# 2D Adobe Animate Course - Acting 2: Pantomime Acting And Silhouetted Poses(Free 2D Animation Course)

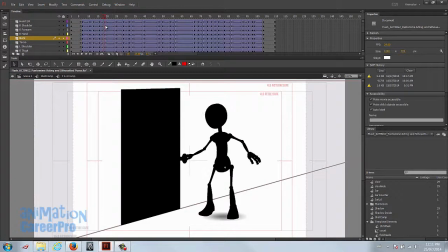26:27 That's really extreme, but this one it can be a little bit more extreme, just so that it reads better and it holds for quite a while. So, and then I'll have to copy and paste it because it holds right up to frame 25 here.
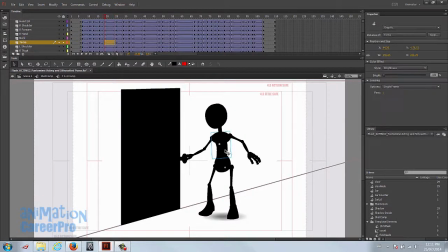26:40 So let's go in the first frame of that pose and just make an adjustment. So really what I want to do is just have him lean back just a little more.
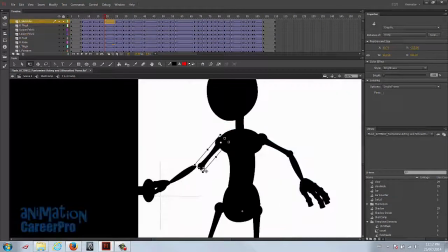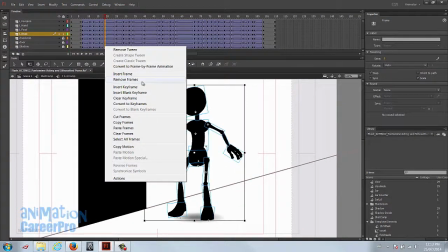26:56 That looks more like a pull. So we'll just copy this and paste it over here so we have our hold.
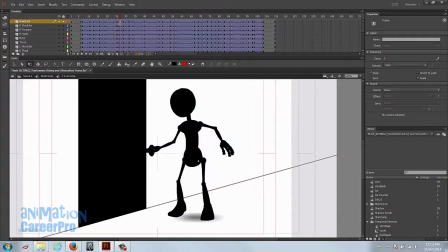27:07 And we'll get rid of those extra keys. Clear keyframe. And let's see how that works. Let's play it. Actually, this is pretty quick. From our first anticipation to when he makes contact with the doorknob. So I'm actually going to separate those keys out a little bit too.
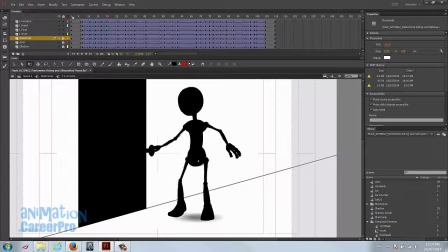27:26 Just 1 frame, see how it looks. And that looks a little better. Just that first grab and pull back. Alright, so I'm going to check the next section. Okay, when he really pulls hard on it. And ease and a hold.
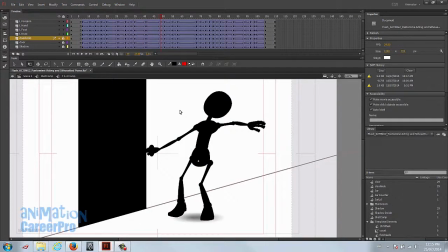27:44 So I think for that hold, we'll just make it a moving hold and we'll continue to ease. Just a tiny, tiny bit. So I'll place that down at the heel. And we'll just skew it a little bit.
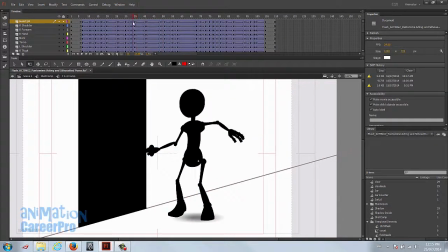27:57 So it's really slight. That should look a little bit better, just so it's not static.
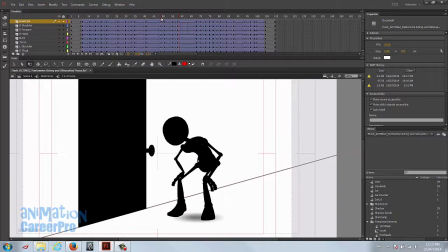28:04 And then the next section, when he releases it, it's too quick, so we'll have to slow that ease down a little bit.
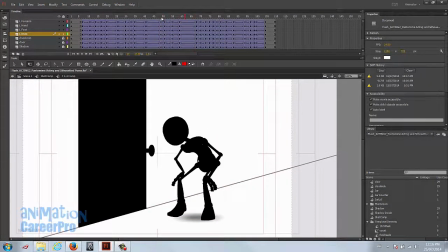28:17 So let's just watch that section. Let's try and use Flash's ease function to soften that a little bit more. So we go into properties here and change that to 100.
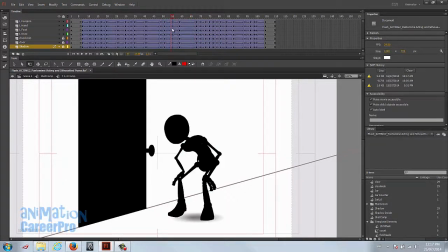28:32 Okay, that seems to work okay. Right before the ease, I'm just going to go to the head, give it a little bit of overlapping, just so the head moves at a quicker rate than the rest of the body, and that helps it out a little bit.
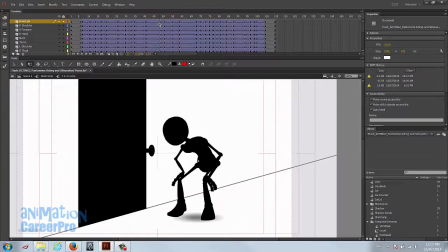28:47 Just gives it a nice little finesse. We'll play that. And we can even go to the layer where the head is. Let's give it 1, 2, 3, 4. We'll go about halfway down where this hold is. And let's set a key and just have the head continue to move. We'll give it a nice settle.
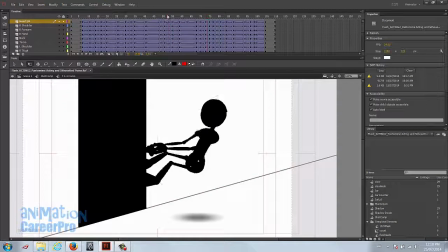29:06 So let's play that. Okay, and it bobs back to the other position.
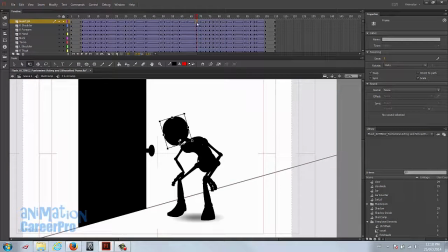29:12 So we'll have to copy this and paste it here before he starts to move again. So that's nice. So the head keeps moving a little bit independent of the rest of the body. Okay, and I notice his foot sliding here. It's a little bit too much, so we'll just move it in a little bit.
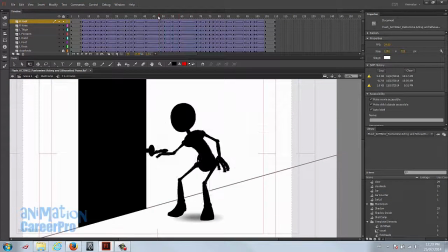29:31 Okay, it's still happening a tiny bit, but you guys can make sure that doesn't happen in your files. So the arm, this arm pops up and it sticks.
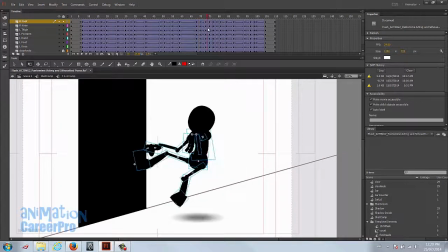29:41 I'm going to have that settle up a little bit just to soften that pose.
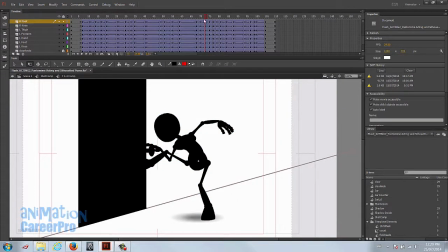29:45 We can do more with this, but for now I'm just going to get that's the worst of it.
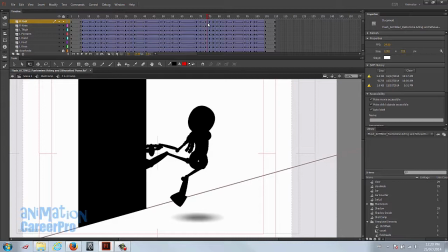29:51 And then he starts to move again.
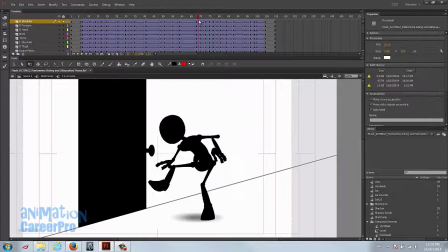29:52 So I'm just going to get this arm to settle up right in the area where it first hits, and then I'm going to go to the frame after and just settle it up a little bit.
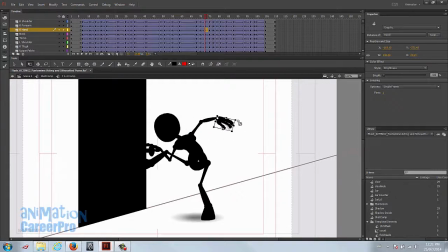30:01 Add a little bit of ease to that. Maybe have the hand come up a little too, just so it's not so hard. I'll do the same thing with the head.
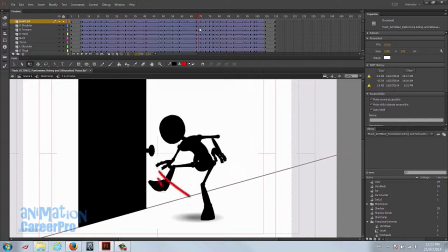30:16 This foot comes up, just looking at the right foot, it comes up real fast. So let's just bring it down a tiny bit, maybe just from the knee down. And let's scrub over that. See, that's a little bit better. Just gives it an ease into the pose.
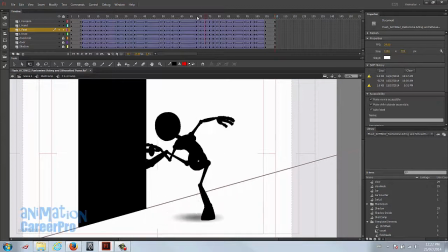30:33 And I think the rest of it's okay. That settle worked out nice on the way down.